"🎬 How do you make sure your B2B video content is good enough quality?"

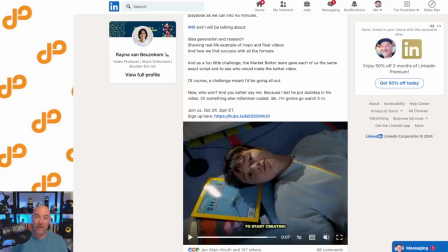Hey everybody, I wanted to take you through a little bit of a exploratory expedition on looking at what other people are doing with video on LinkedIn so you can get a better sense of what kind of style feels appropriate for you,
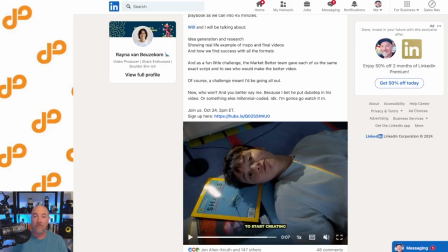what kind of effort, what kind of money, what kind of time you feel like putting behind, creating a look and to ideally do something sustainable. So I've got a bunch of examples here I want to go through with you. Check this one out.
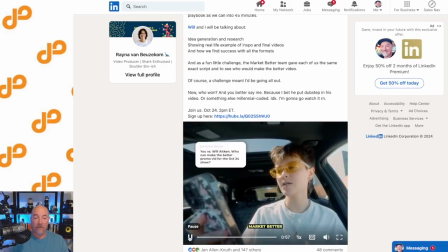This is some interesting storytelling here so this is uh i would say more of like a millennial style uh gen z style uh rather
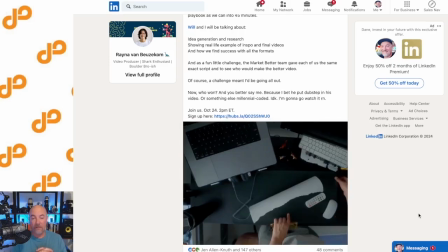and um a lot of effort has gone into this to have some quick clips and
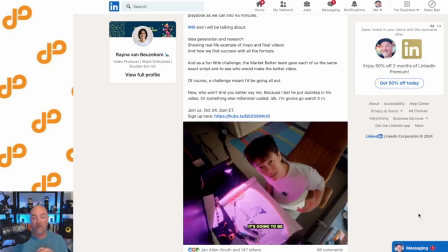creative uh execution with lighting there and with some graphics different angles uh really
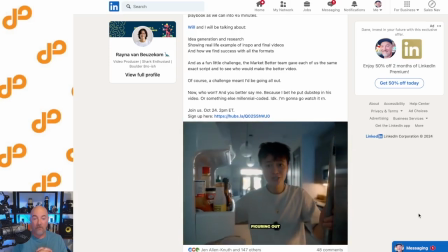talking to the camera so while this might have been shot on like an iPhone they
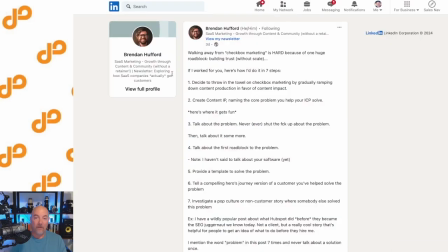definitely put some work into it so this one is
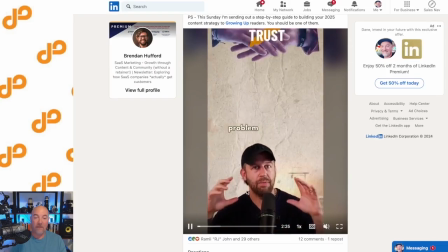interesting because I would say the camera and the lighting maybe not that great but they've done a lot with the the graphics in the background as you can
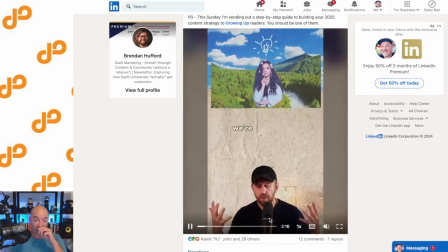see he's clearly got a good mic there so he's put some effort into it and there's a weird like you can see in the background there's looks like
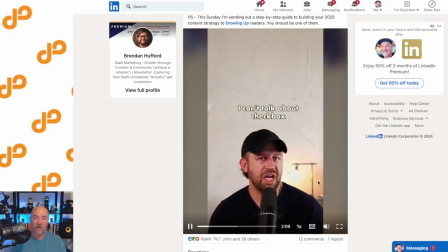the corner of his room or something so there's some transparency there but then over here not so much so it's kind of interesting this one
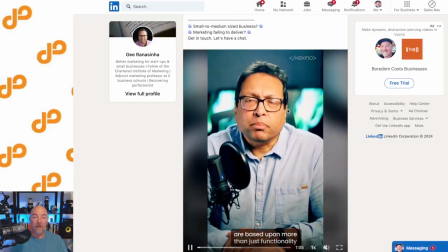took a lot of effort clearly um let's look at this one uh a guy i know he basically does this all the time and he's
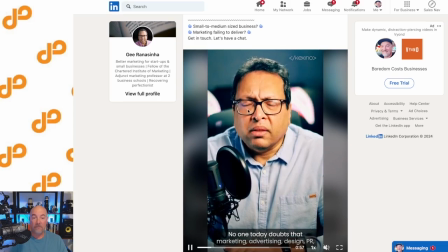got like a good mic setup it sounds really good um he's put some work into having the camera and the lighting and he probably does some post-processing
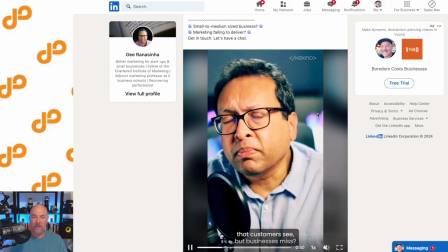and like color correction stuff like that and in the background those are just some macs with their screen savers on moving around so it gives you a little bit of
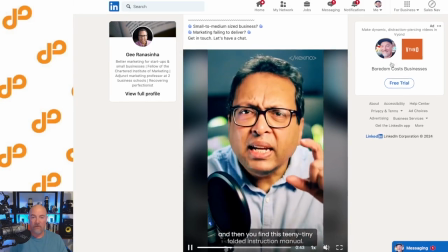visual interest in some color so i think that's good and then you'll notice there's no editing really happening so um you save time
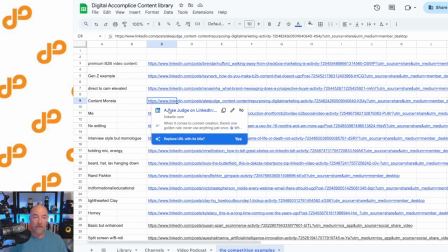on editing if you just did an approach like this lee judge let's check
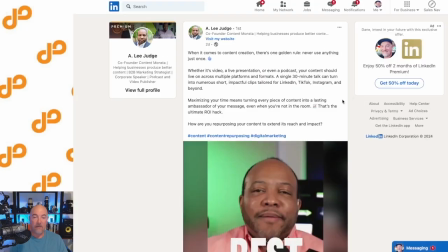him out he is a video production uh company
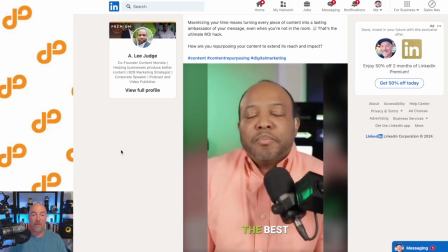that does a lot of stuff with content marketing institute so he's put a little bit more effort
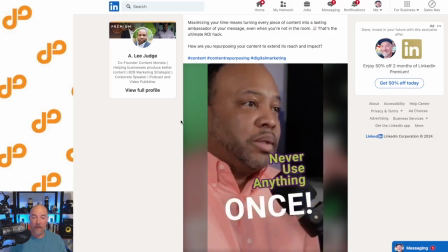here into the editing and uh ways to mix it up keep it interesting
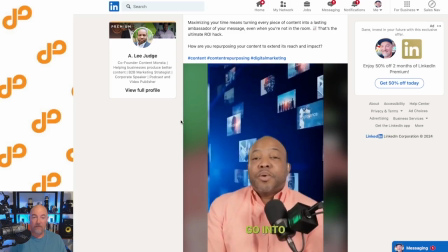he's got a nice mic there too
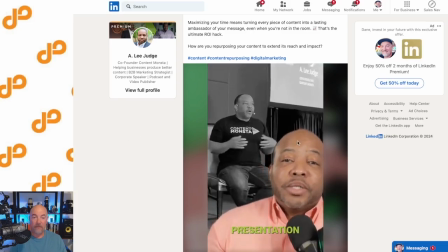pretty well lit looks like he's doing some um some green screen action there
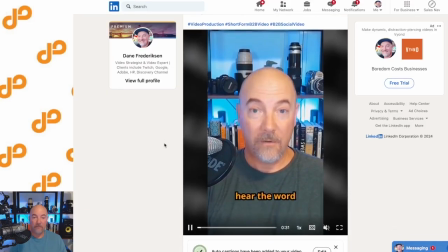here's something i put out there you might look at that guy and see he's familiar there's a little bit more editing but not a ton just allows it mix up so it's not just me talking the whole time,
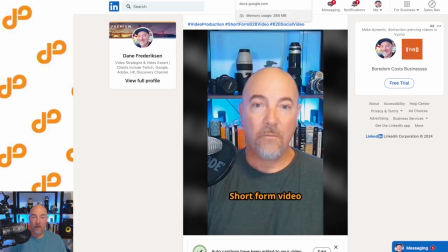but you see me a lot. Some graphics give it some pizzazz, a little b-roll.
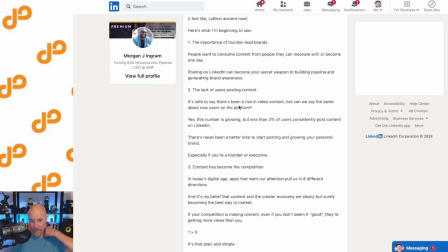Let's look at another example here. This is no editing, just talking to camera, some hand talking.
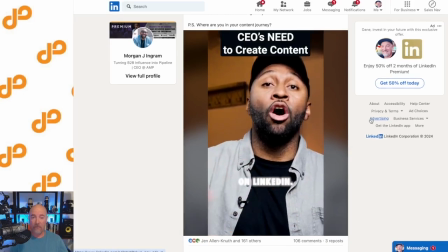He's got kind of a low angle, gives him a little bit of like authority.
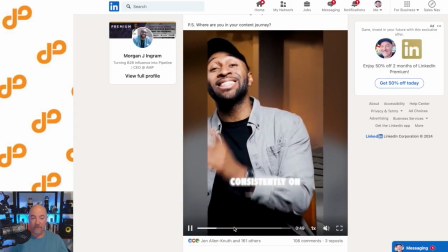I guess there was a little editing, but it's mostly just him. Stylized subtitles.
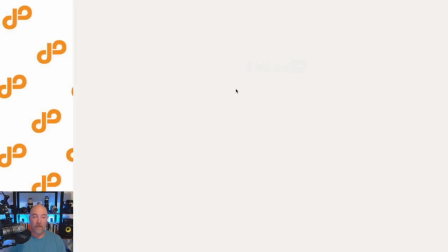let's check out this guy he um is
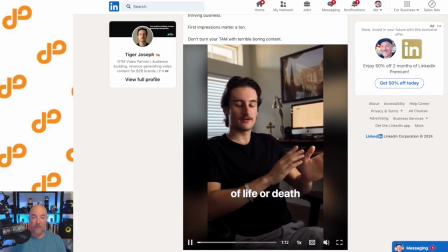using a nicer camera probably like a dslr with a good lens and he's doing an interesting style here it looks like he's in an interview but i'll bet you anything he's just uh he's just talking to the room but it does have that interview like
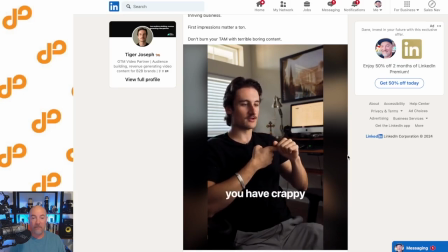style so it looks like you're just pulling one person out of a two-person interview so approach and this is I just shot in his his editing office
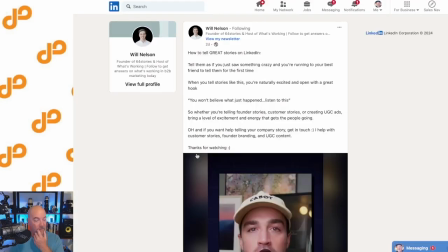This is a Social media trick here holding the microphone
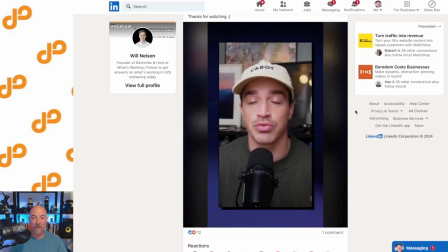You know, it's kind of a Gen Z millennial thing and it gives it a little bit more of a that's a little more dynamic He's really looking into the camera and he's got Some some lights up there. He's he's done a little bit and I know he's got a big fill light in there as well.
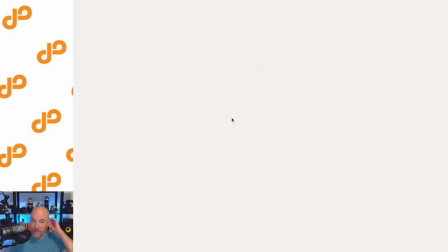This one is
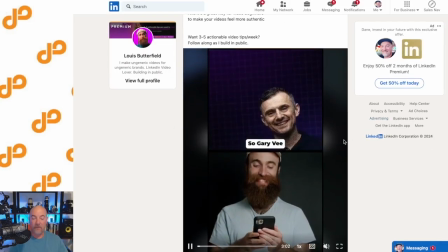interesting. Pretty casual. The guy's got the beard and the hat.
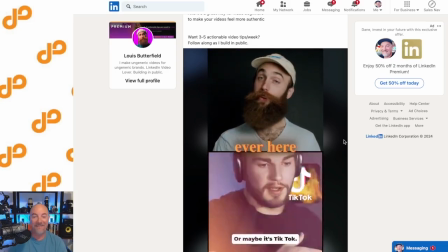Just kind of looks like he's just a guy. He's not trying to rock a business look necessarily.
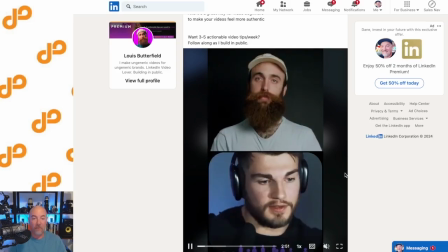Although I'd say this is my business look too. Just one way to go about it. He's added some editing there.
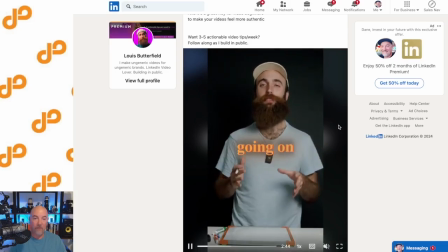A little visual interest. keep it moving some hand talking ran
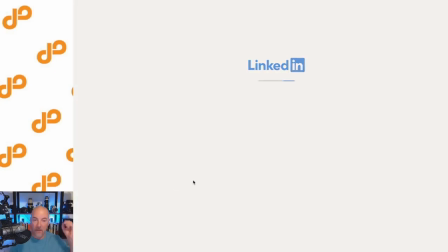fishkin pretty popular guy in the content marketing world
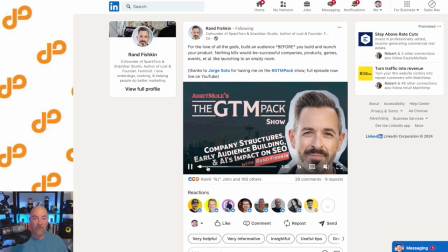he's got some uh great stuff with his five minute whiteboards engineering getting all the data building
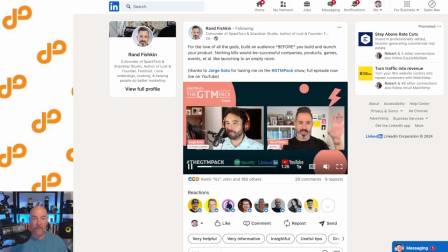the this is sort of just a video podcast format but you know he's got some nice lighting interesting stuff in the background but pretty simple pretty basic this obviously he's got a podcaster mic and some headphones so it's a little bit visually it sends a different message let's
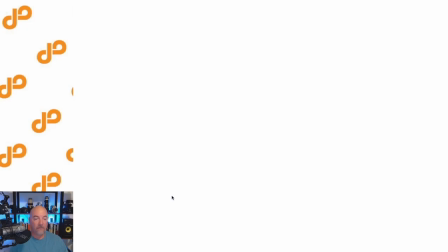check out this
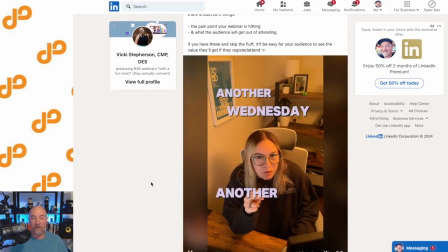one is a very much a sort of influencer creator
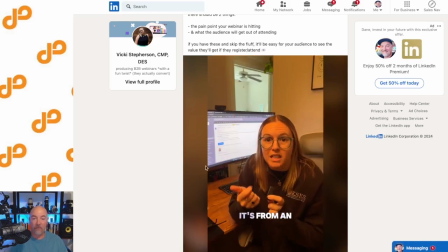handheld vibe with the holding the microphone in your hand she's got a couple different angles she cuts to keep it a little more interesting some hand talking but pretty straightforward
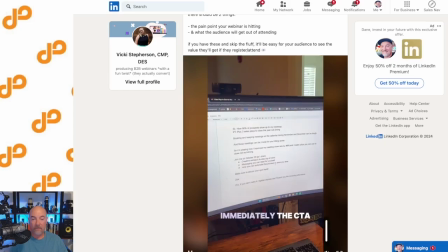use right after the web and do immediately the ct clay
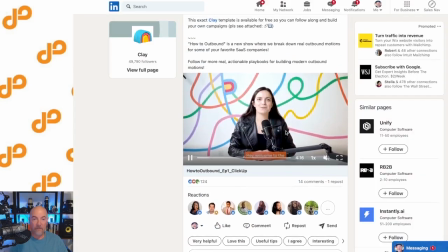you may have heard of they're doing some interesting stuff she's got a podcaster mike
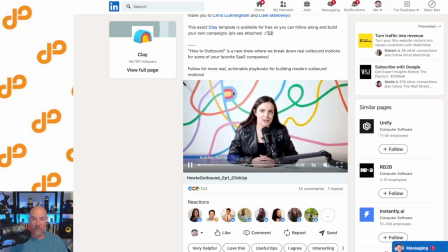interesting on-brand background uh looks like it's shot in a room with a desk they've clearly got some lighting here on her face but it's pretty simple pretty straightforward looks like she's reading a teleprompter you can kind of see your eyes look like it's a little bit to the right of screen then
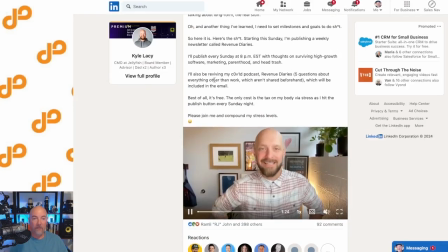let's look at i like this one this is really straightforward uh jellyfish he's
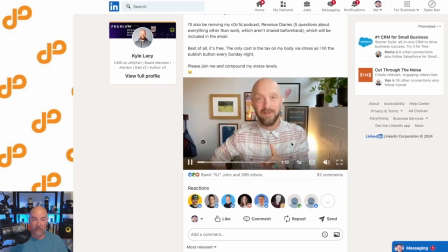just in his uh you know looks like his office standing probably um some visual interest pretty simple but i don't know just kind of clean and honest a little bit of depth having that wall right there next to it gives it uh some depth to the image well lit but pretty straightforward let's
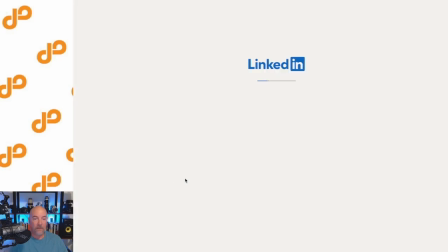check out this one
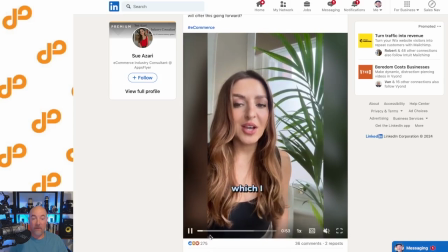this one um very basic but not in a bad way it's just uh
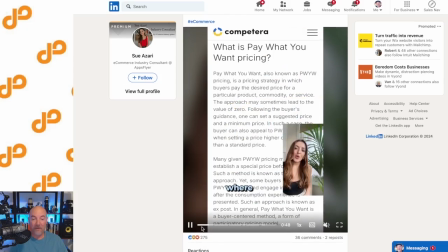plant and that's the plant window wall person right added some graphics though and um the screenshot here to give it a little bit more more excitement and kind of explain
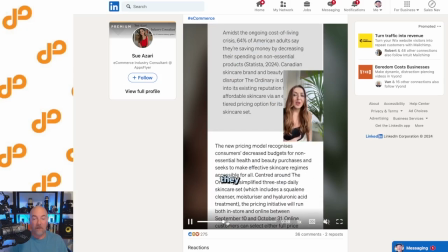what she's talking about visually so nice way to spice things up and
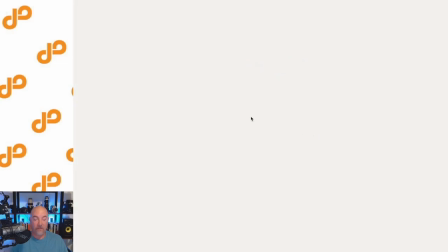I thought this one was interesting too this is kind of a split-screen model
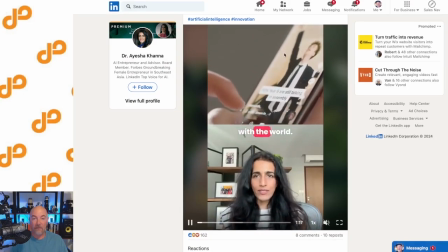where the person is on the bottom of the b-rolls on the top and you can see this obviously with two people having an interview you
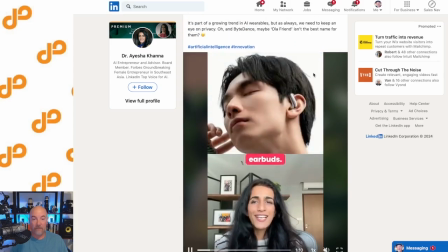see this a lot as well got the captions right there in the middle and you know she's just doing the
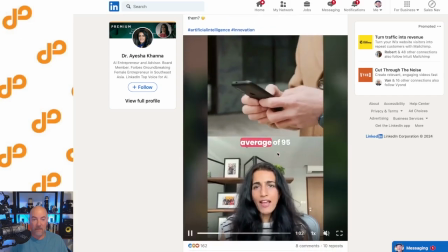shot in the office kind of thing but i think with the b-roll up top that keeps it moving so that's all i got for you right now uh reach out if you
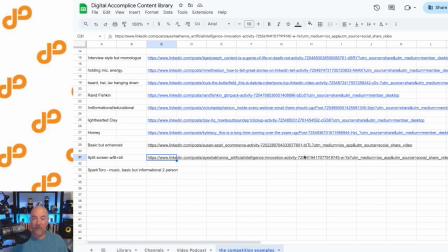want to talk about it